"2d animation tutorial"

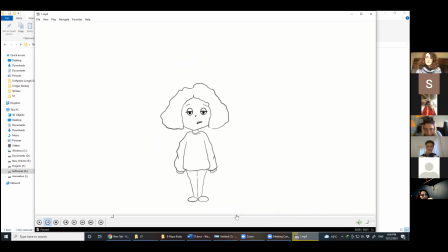4:09 Animasyonun en sonunda boş kare eklersek bir hani es veririz orada ve seyirci aksiyonu biraz daha rahat bir şekilde kavrar. Yeah, all four keyframes are here. This is the first keyframe.
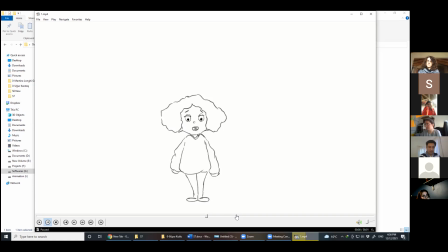4:24 This is, I think, this one is the second keyframe. Bu ikinci keyframe'i gösterdi. Dört keyframe'in hepsi var burada. Of course, I said that it would be better if you close the eyes and close the mouth here.
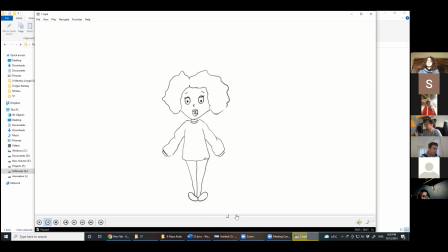4:41 Bu noktada kapatırsan daha iyi olur ama sorun yok. This is the surprise pose. Bu şaşırma pozu. And then this one is the last pose.
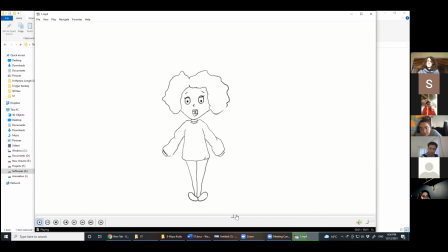4:58 Bason poz. Okay, and this one needs more in between too. Biraz daha in between'e ihtiyacı var bu çalışmanın da. Okay, thank you. Teşekkürler.
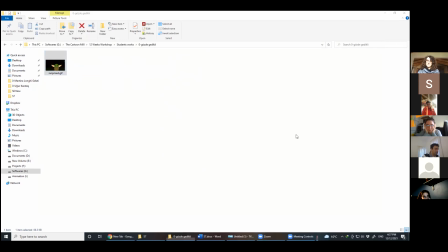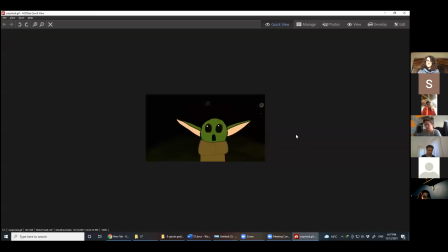5:21 Okay. Okay, first point is about timing. It's a fast action, so it should happen fast, but it's not fast enough.
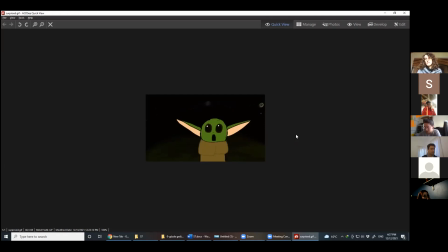5:38 Okay. İlk olarak söyleyebilirim. Bu hızlı bir aksiyon. Yeterince hızlı olmalı ama yeterince hızlı olmadığını görüyorum burada. Second, we should talk about squash and stretch.
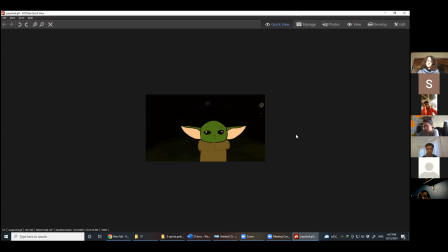5:53 There is a squash and a stretch, but it's not sensible, it's not tangible, and you cannot feel it easily. There is a squash and a stretch, but it's not enough. İkinci olarak söyleyebileceğim şey ise buraya squash ve stretch de eklemeliydik.
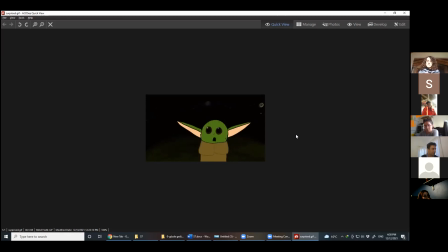6:09 Var bu çalışmada squash ve stretch ama yeterince iyi hissedilmiyor. Yani kendini tam göstermemiş. Daha fark edilebilir biçimde bir çalışma olmalı. So if I want to sum up, it needs more in betweens.
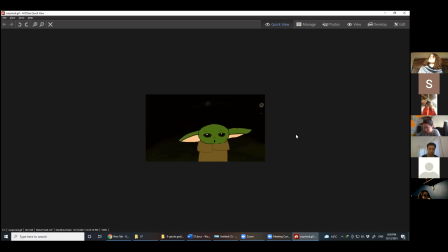6:26 The overall act is okay, but it needs more squash and stretch, and the timing should be faster. Genel olarak iyi, squash ve stretch daha belirgin olmalı ve timing daha hızlı olmalı. Okay.
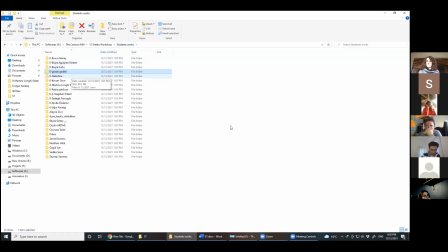6:46 Okay, this is not about the session. Oh, you don't.
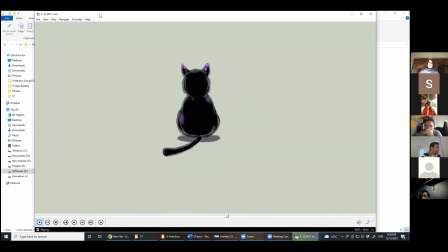6:52 Ah, okay. Who's this? A teacher, Isra.
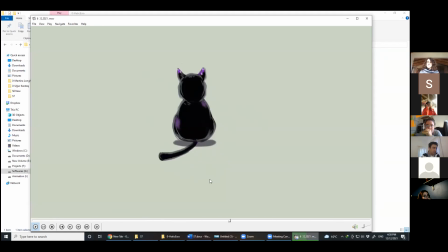6:58 Okay. This is not about this session, but let me talk about this. Maybe cat. Çalışması değildi ama bununla ilgili de feedback vereyim.
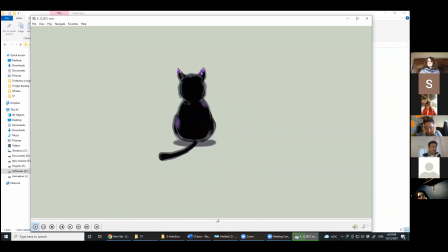7:14 Maybe cats can move their tail like this. Okay. But we didn't talk about how cats can move their tail. We use the tail as an example, okay?
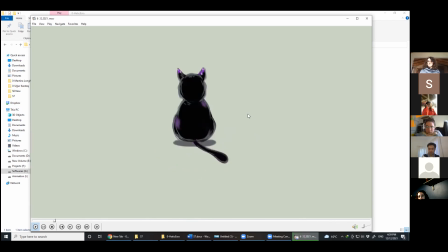7:29 We want to second part being dragged behind the first part, and here it doesn't happen. Şimdi normalde kedi belki kuyruğunu böyle sallar ama bizim mevzumuz kedinin kuyruğunu nasıl salladı değil. Burada kuyruğu bir hani şey olarak kullandık,
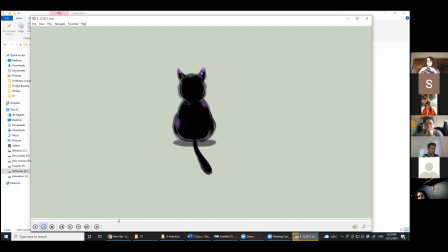7:48 örnek olarak kullandık ve böylelikle iki parçalı eklemli şeylerin hareketi üzerinden gittik. Burada ikinci eklem birincisinin peşinden sürüklenmeliydi. So here it should be like this, but it's almost aligned. Second part is almost aligned.
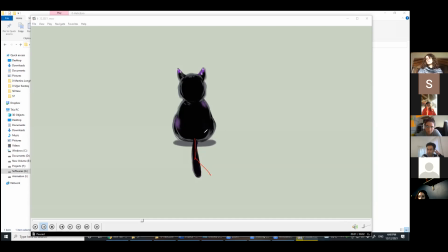8:07 Yani bu şekilde olmalıydı ama neredeyse burada ikinci bölüm birinci bölüme hizalanmış gibi. I'm not saying that it's wrong.